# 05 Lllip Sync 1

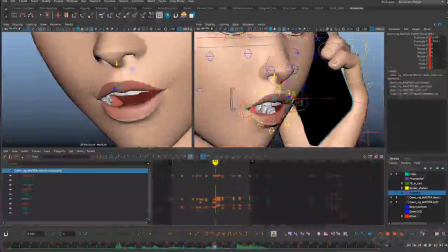A lot of times I like to cover the teeth for an ooh, so you just see a little bit of you just see the black in between the lips. And I'm going to pull that top lip down, and I'm going to close off the corners to get that nice little hole at the front of the mouth here.
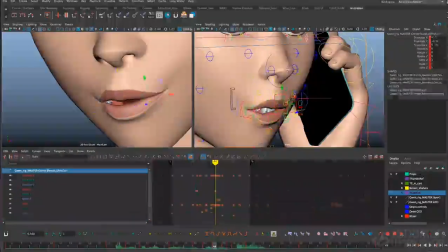Alright, I think that makes a nice ooh shape. Let's zoom out a little bit.
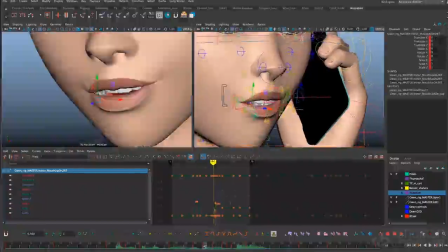I'm just going to go a couple frames ahead and start to move into that shape. I'm feeling that jaw pop right there. I think maybe I'll soften that jaw pop a little bit.
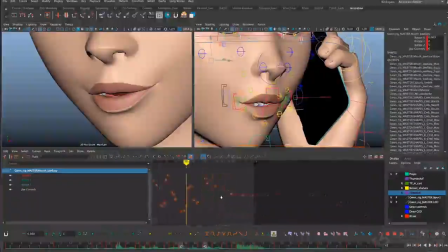It's got a nice energetic kind of explosive feel to it. But I think in this case I want to soften it just a little bit so that the pop on far feels stronger by contrast. So I'll just open up that jaw a little bit more there. It's still more or less a fast out of the closed pose.
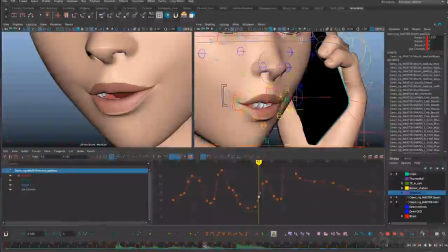It's just not holding closed so long. And now I'm getting a few frames of this really clear ooh shape here.
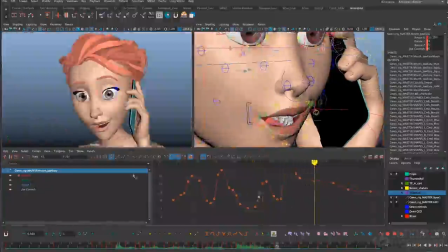Alright, let's play that whole thing back and see how it looks.
Are we taking this too far?
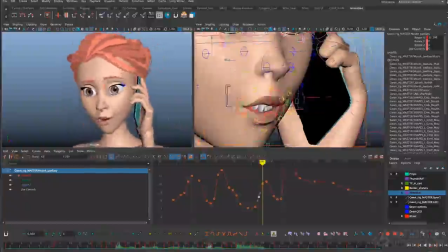Are we taking this too far?
Alright, I think it's looking good. I notice a pop on the top lip in taking that I might want to soften.
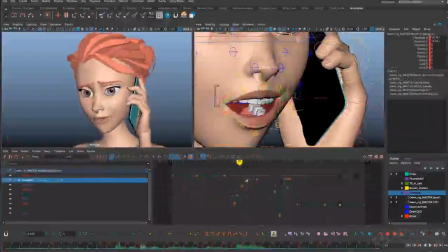Let's just look at the TY on that top lip.
Are we taking this too far?
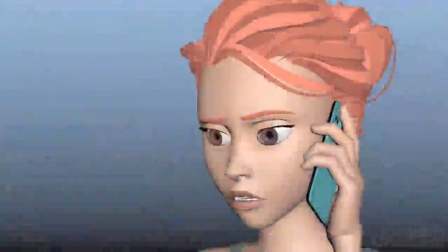Are we taking this too far?
Let's watch a play blast of what we've got for the lip sync so far.
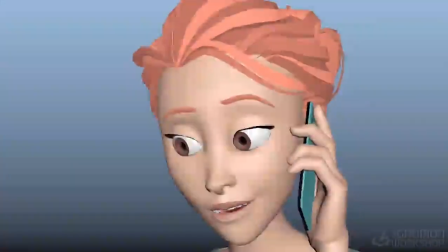Are we taking this too far? Are we taking this too far?
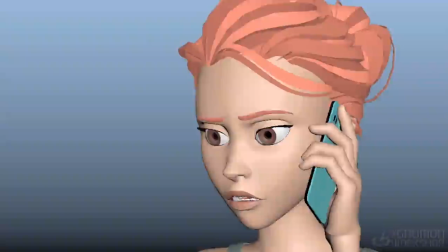Alright, we're not completely done with lip sync, obviously. I still have a few more passes I want to do, but I think this is feeling pretty good. And if this was a shot of the character, maybe in a full body shot or a further away shot, this would probably be good enough. But because we're up close, we're going to want to add more detail and more exaggeration.
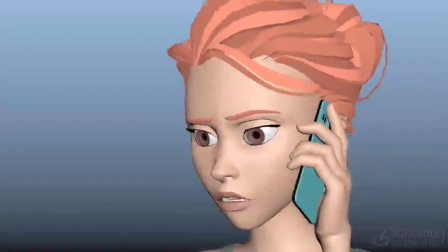One place that was bothering me a little bit is the mouth getting into this first ooh shape right here.
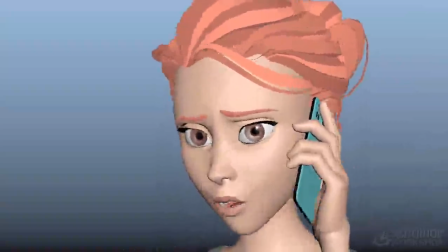It feels just a little bit slow and even the way those lips are traveling in. So I think I want to hold the lips
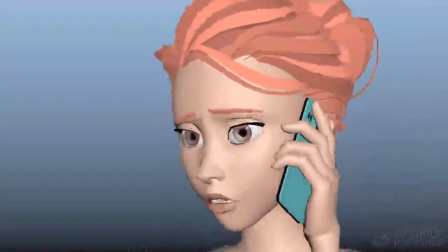back a little bit longer and then have them move more sharply into that ooh shape, just to give that first part of the dialogue a little bit more snappiness.
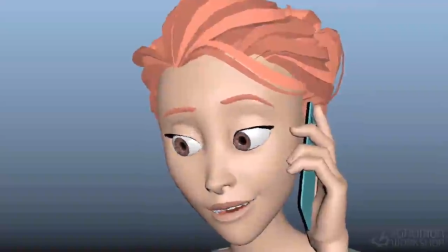And then the relax on the corners of the mouth here at the end and the change of shape on the lips, I think that needs a little softer ease in there. So I'll go ahead and fix those things. So the next pass will be cheating features left and right to make them look better for camera and cheat perspective.
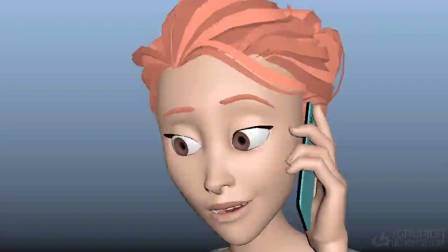And I'll be moving the lips in and out of the face as well.
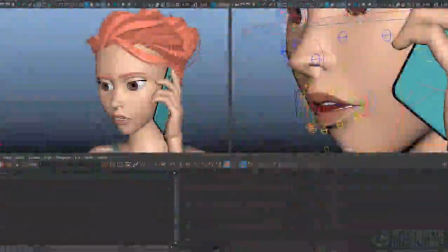For the next pass of my layered lip sync technique, I'm going to go in and start pushing some of the lip shapes left and right, favoring one direction or another to try to get some more asymmetrical shapes that are really inspired by some of the graphic mouth shapes that you might see in
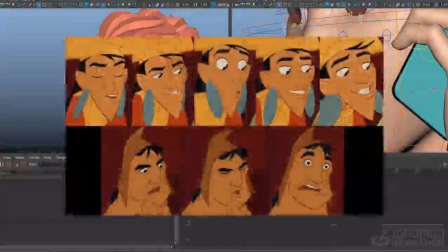2D animation. And this is going towards the principle of cheating things for camera,
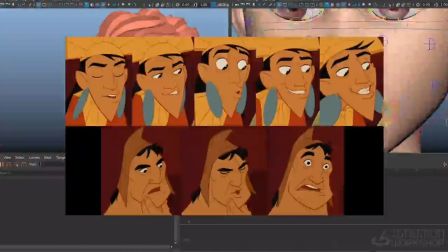not necessarily cheating things in a way that's anatomically correct or makes sense from any perspective,
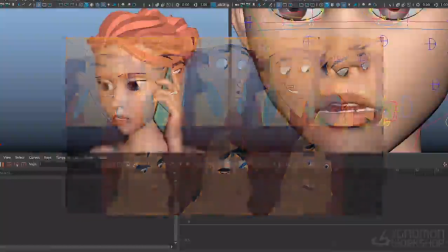but really favoring things to look good for the camera. Let me go ahead and zoom in on her mouth.
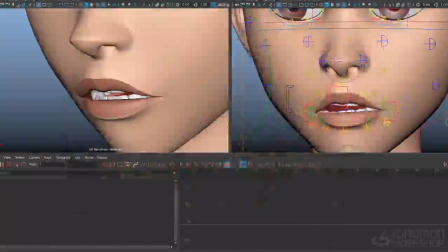So I'll be using a lot of TX controls on the lips, just pushing them left and right in screen space so that things feel like they're moving in and out of the face at this 3/4 angle.
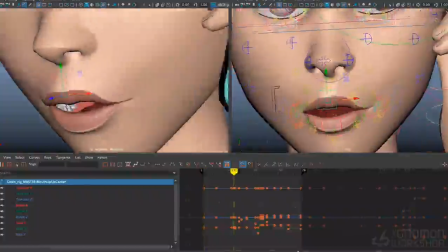First place I want to do that is on the ooh, fur, or wee.
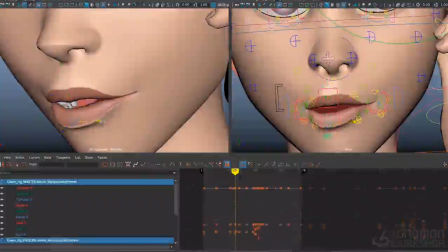Just going to push these out a little bit more and maybe even take some of the
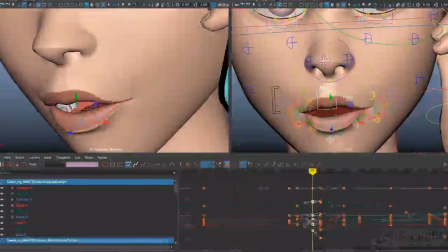smaller controls on the lips towards the center and favor those as well.
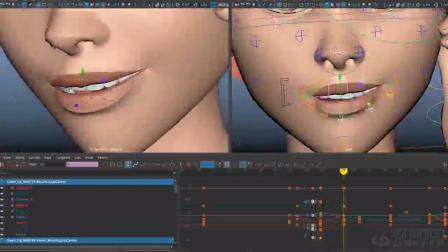And then for the wider shapes like take or we, the E or the A, I can do the opposite and pull them back the other way a little bit.
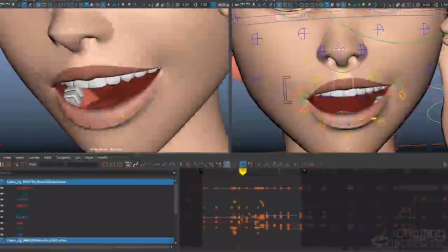Pull these off to screen.